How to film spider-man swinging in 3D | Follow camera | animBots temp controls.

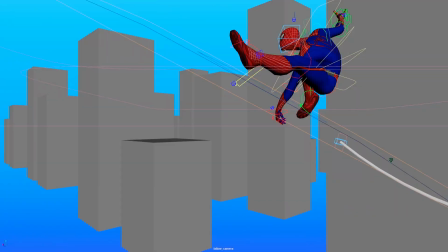[0:00]
How to film Spiderman swinging with a follow camera and animBots temp controls. By the end of this video, you're going to have a POV following camera.
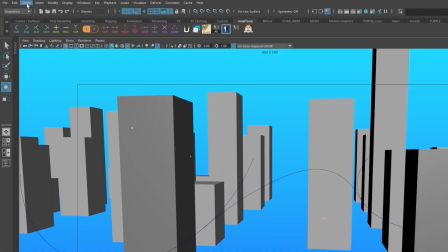[0:08]
You're going to start by going to create camera camera.
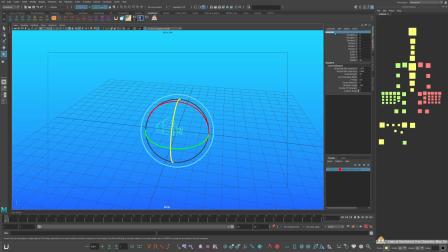[0:12]
Name this camera follow camera.
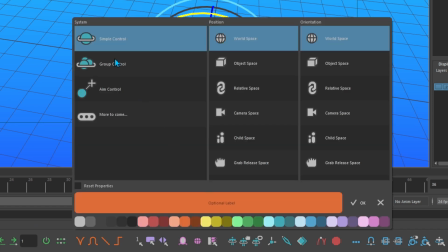[0:15]
With the camera selected, go to the animBot toolbar and select the temp control that is simple and in world space in position and orientation.
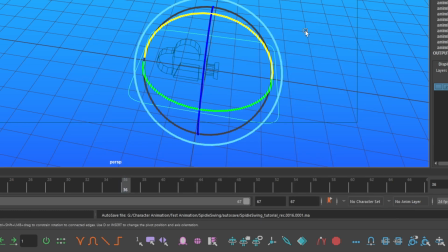[0:24]
Name it follow camera, choose a color and hit OK. Now hover over animBots temp controls anim controls. Hold down shift and click twice to create two child controls. Let's add a third one.
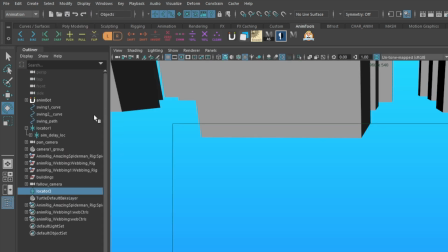[0:40]
Go to create locator. Open your outliner, name your aim camera locator, aim delay loc. Name your follow delay locator, follow delay loc. In the outliner, select your swing path curve and control select your follow delay loc.
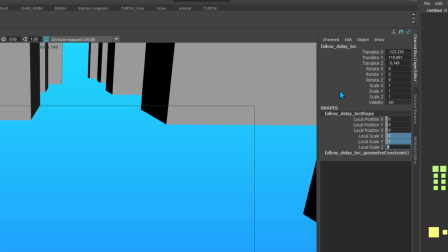[0:58]
Go up to Constraints and select Geometry Constraint. In your Follow Delay Locator shape, change your local scale to 50.
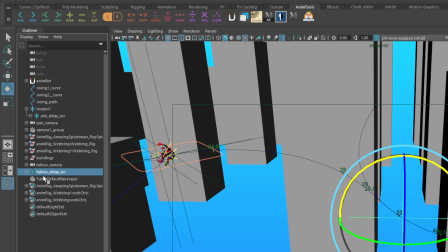[1:06]
In the Outliner, make the Follow Delay Locator the child of the first locator by middle mouse dragging and dropping into the first locator.
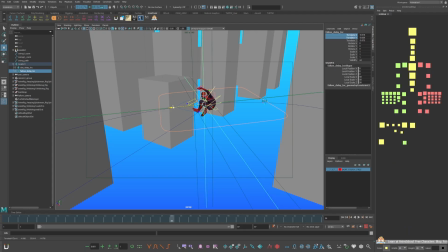[1:15]
Go to the locator's values and zero them out. Now you can change the delay of the camera by moving this locator behind him.
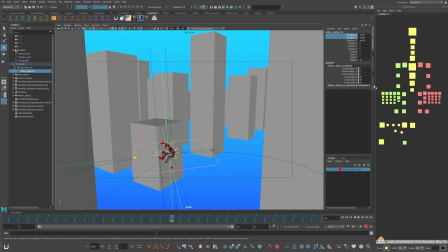[1:22]
To change the color of the locator, go to Attribute Editor,
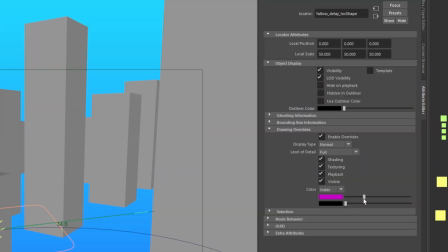[1:27]
Objects Display, Drawing Override, Enable Override, and slide the slider to purple.
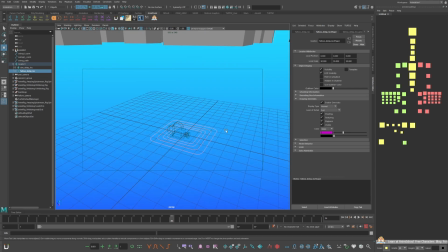[1:34]
Select your follow delay locator and shift select your largest temp control.
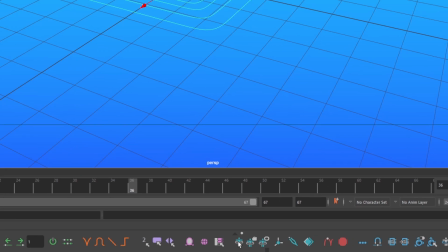[1:39]
Go to your animBot toolbar, hover your cursor over the temp control icon, hold down control on your keyboard, and click temp control relative space. Hover over the temp control icon, click the triangle above it, and go to the temp control panel.
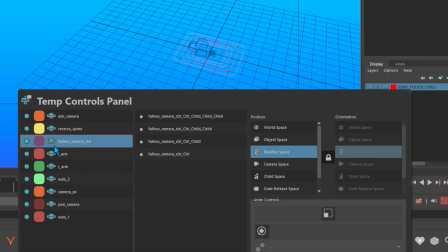[1:56]
Change the color of your follow camera's temp control to purple and select the largest temp control. Unlock orientation and click world space.
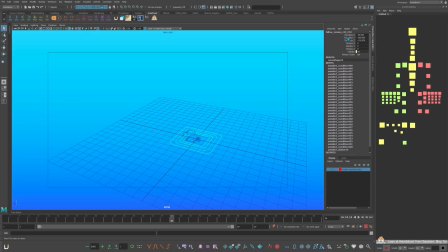[2:10]
Select the largest temp controls and zero out the translation values.
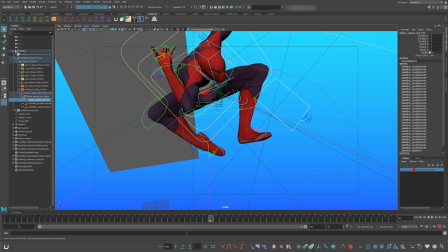[2:15]
Make the camera controls bigger by going to the animBot toolbar, hovering over the temp control anim controls and control clicking.
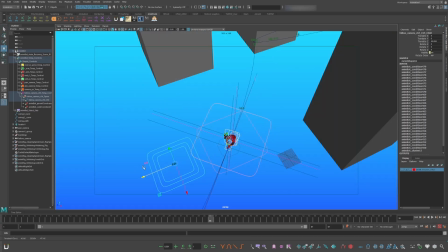[2:24]
Select the first child of the camera control and pull it out. Open a second viewport by clicking this icon here.
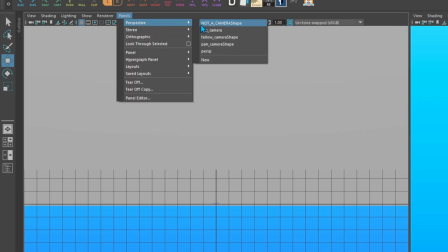[2:31]
Go to Panels, Perspective, Follow Cam.
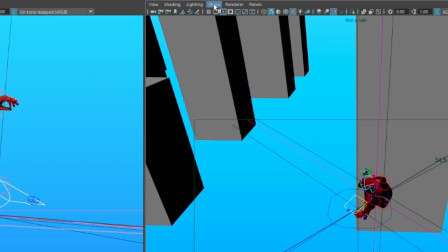[2:36]
If your controllers are not showing up, go to Show and turn on Controllers.
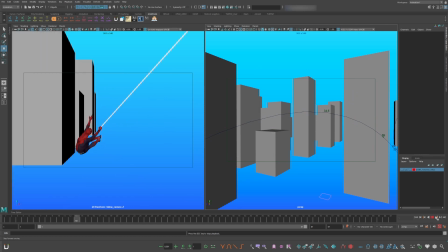[2:43]
Now it's following Spiderman, but it gets a little bumpy at the top of the arc.
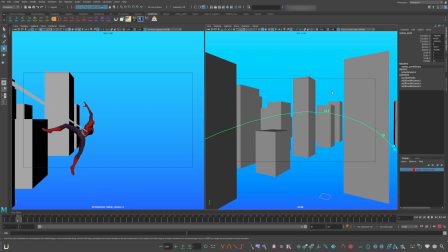[2:48]
So select the path curve and hit 3 to smooth it out.
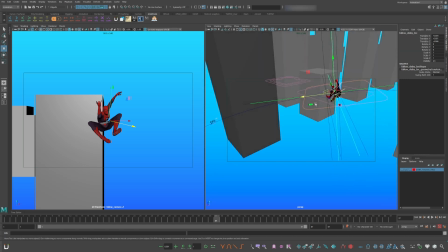[2:54]
Now you can change the delay locator's distance depending on the experience of the cameraman. Is this more of a found footage or a professional Steadicam operator?
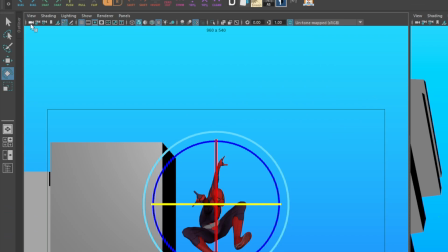[3:06]
Now let's animate the camera. Go to the viewport panel and select the camera icon to select the camera.
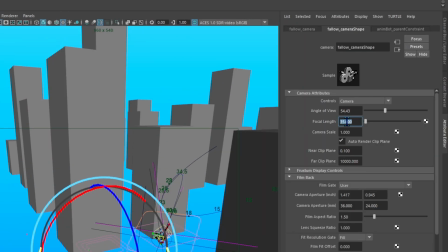[3:12]
Go to the attribute editor and change the focal length to 24. This is a good lens for action shots.
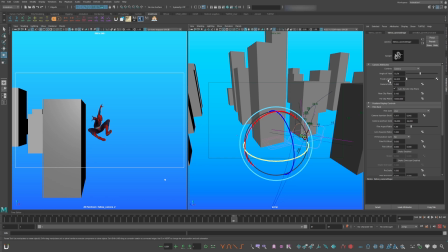[3:20]
If you want your poses to have depth, feel like he's going faster, and see more buildings in the background.
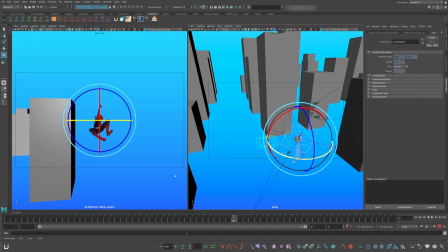[3:27]
The first control of the follow camera is to orbit Spider-Man. The second is to change the Z depth. The third is to change the composition of the shot. You want Spider-Man to favor screen right.
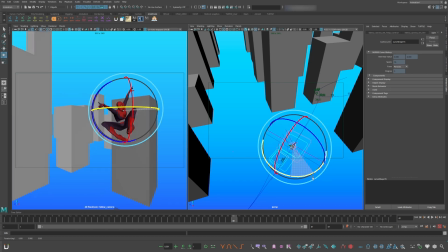[3:43]
Now you can orbit for a better composition and for better negative space for his silhouette.
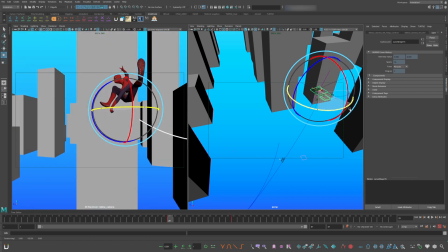[3:50]
Set a key and go 12 to 24 frames earlier. Now you can rotate the camera behind him, so now we can see where he's swinging to.
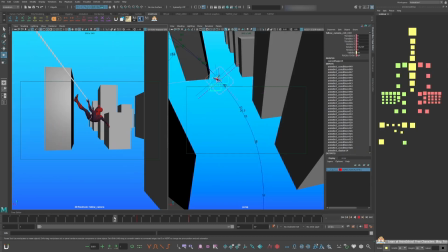[4:03]
Hold on this angle for 2 to 3 seconds.